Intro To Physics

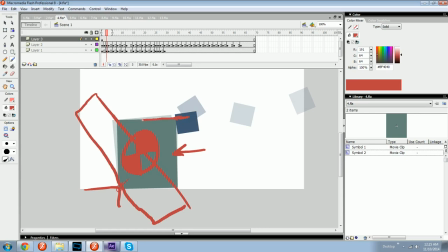980s
And so when you hit it here, it pushes down from where it hit,
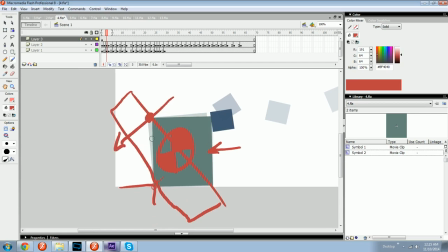986s
and it starts putting force here, which will rotate it that way. And you can see that in action. Let me lock these off.
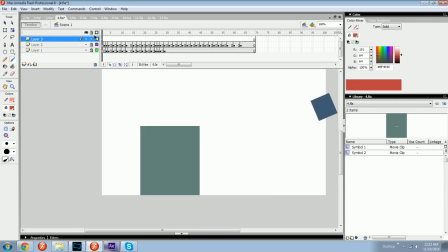998s
Right here. Just like that. And there it is.
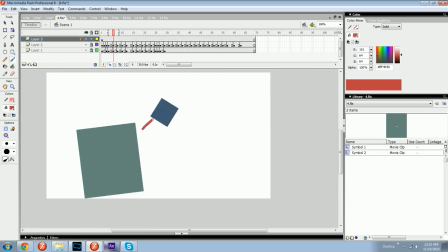1005s
Some kind of magic. And then this one bounces off. And it'll follow a path as it goes. And there's that rotating happening again.
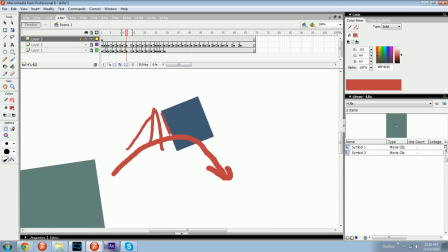1019s
Here's 1 degree marker, here's another, and another, and just try and stay consistent,
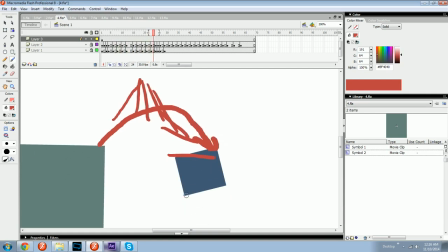1027s
where each time it rotates, it rotates by a similar amount.
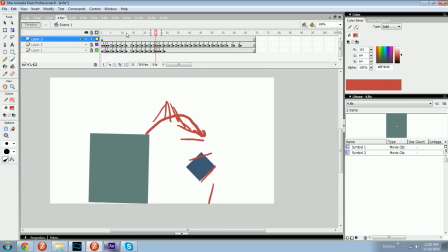1034s
And there's leeway, but you know, if it's close, it'll look fine and right.
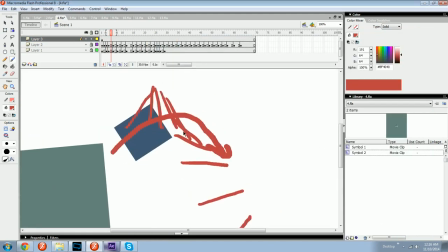1041s
And then try and keep the center, like this object, this one right here, it has a center of mass.
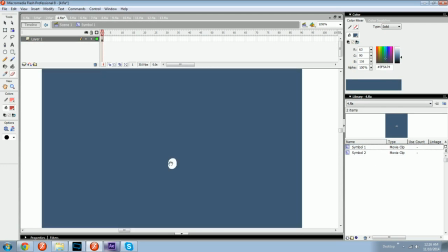1051s
I'll make it easier to see. It's right there. In fact, I'll make it super easy to see.
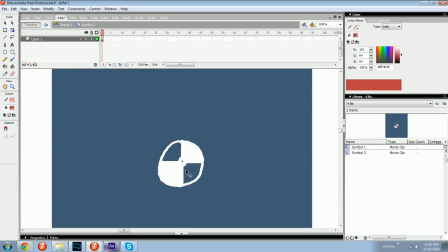1059s
If I think I can do, yeah, that'll be good. So there's its center.
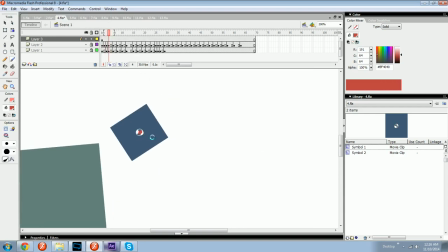1066s
You're trying to keep the center of this thing on some sort of consistent
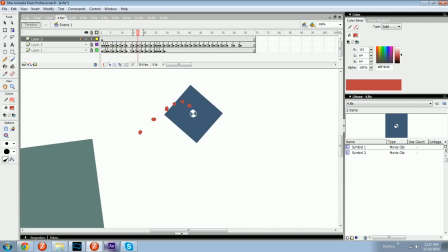1073s
path that makes like a line that's equal on both sides.
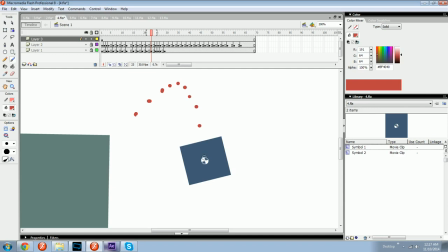1078s
And of course there's style choices that would,
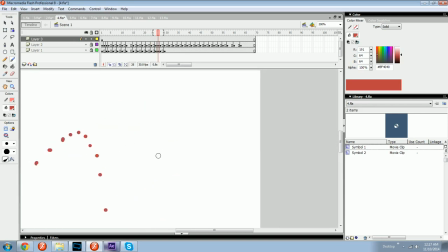1083s
like, some people like to make stuff go up really high and then down really steep like that. And like sometimes some people do like it shoots out and then it starts going straight down.
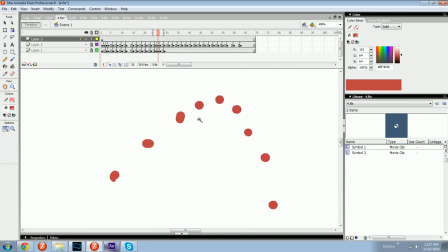1100s
It's just cartoony, given a look to it, but in general you want some sort of consistency trend. I messed up on this one, and that's on me.
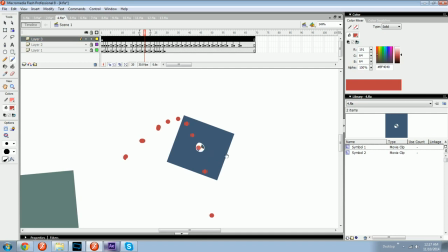1111s
It was supposed to be more like here, but I didn't.
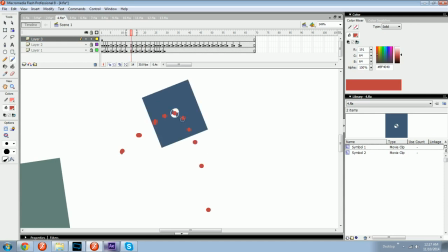1115s
Well, maybe that was just my dots, but
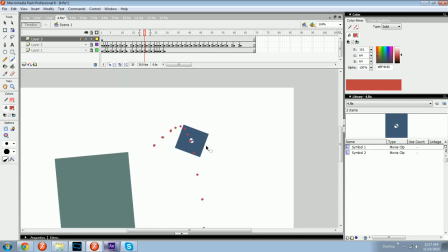1118s
yeah, it's off, and it shouldn't be for making stuff look right and real.
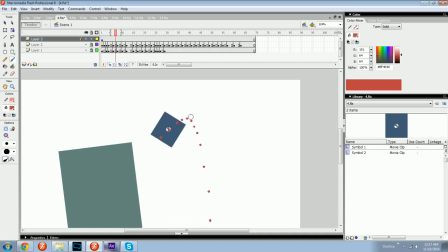1127s
In fact, this whole curve is wrong. Well, I mean, I like the way that it looks, but realistically it should be something more like that. If you want to follow suit with whatever is true to real life.
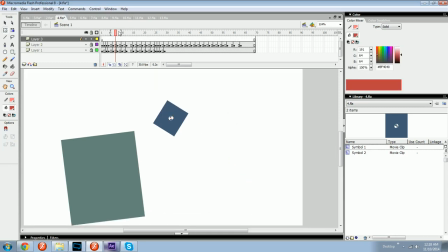1145s
But, I mean, it looks close enough. It doesn't look bad. Like, it's not hard to look at.
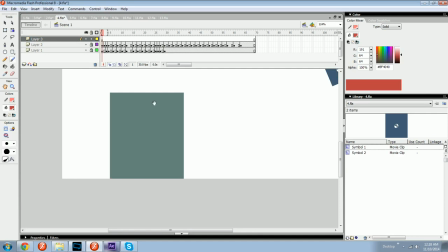1154s
But anyway, remember that all that stuff, the pushing here, the friction here,
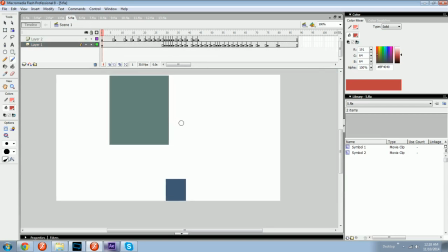1162s
the fulcrum, good grabbery. Let's see the opposite. Maybe this little guy's the one getting affected.
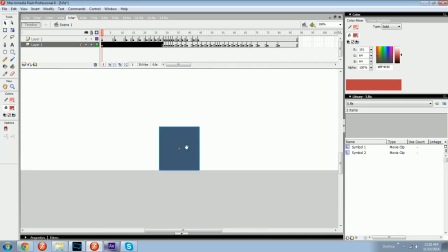1170s
Ooh, we're gonna have to talk about squashing.
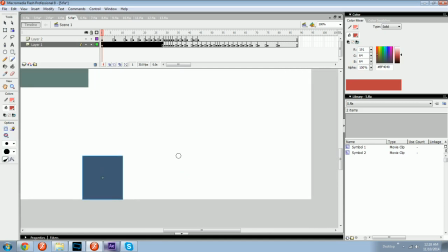1172s
So, when you animate stuff, there's something called squash and stretch.
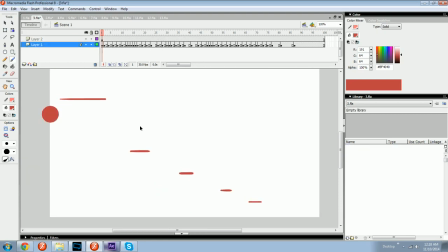1182s
You could see it here in the bouncing ball. When it starts to fall,
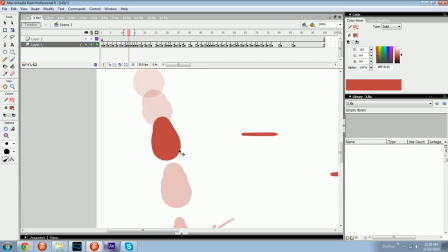1189s
to give the illusion that in this frame there is a ball
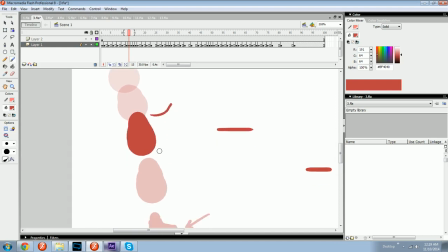1198s
that is moving from the front being here to the front being here, the ball would only take up this much space.
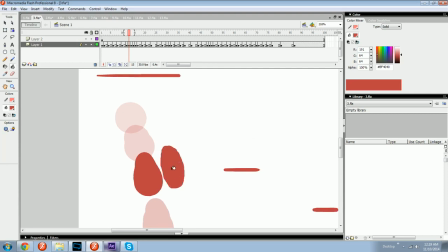1206s
So you might stretch it to give it that look as it goes through,
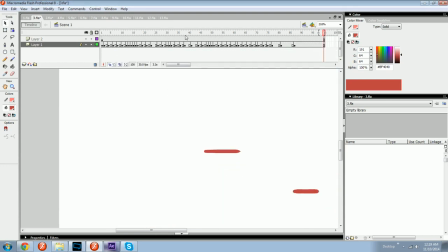1214s
that it's elongating each time it moves faster.
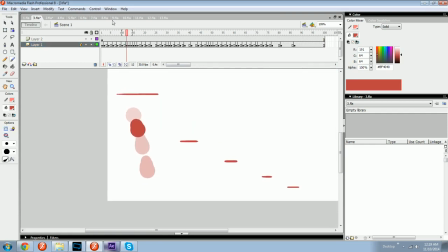1220s
It's kind of like adding a trail or adding a blur, but it's different. It's called squash and stretch.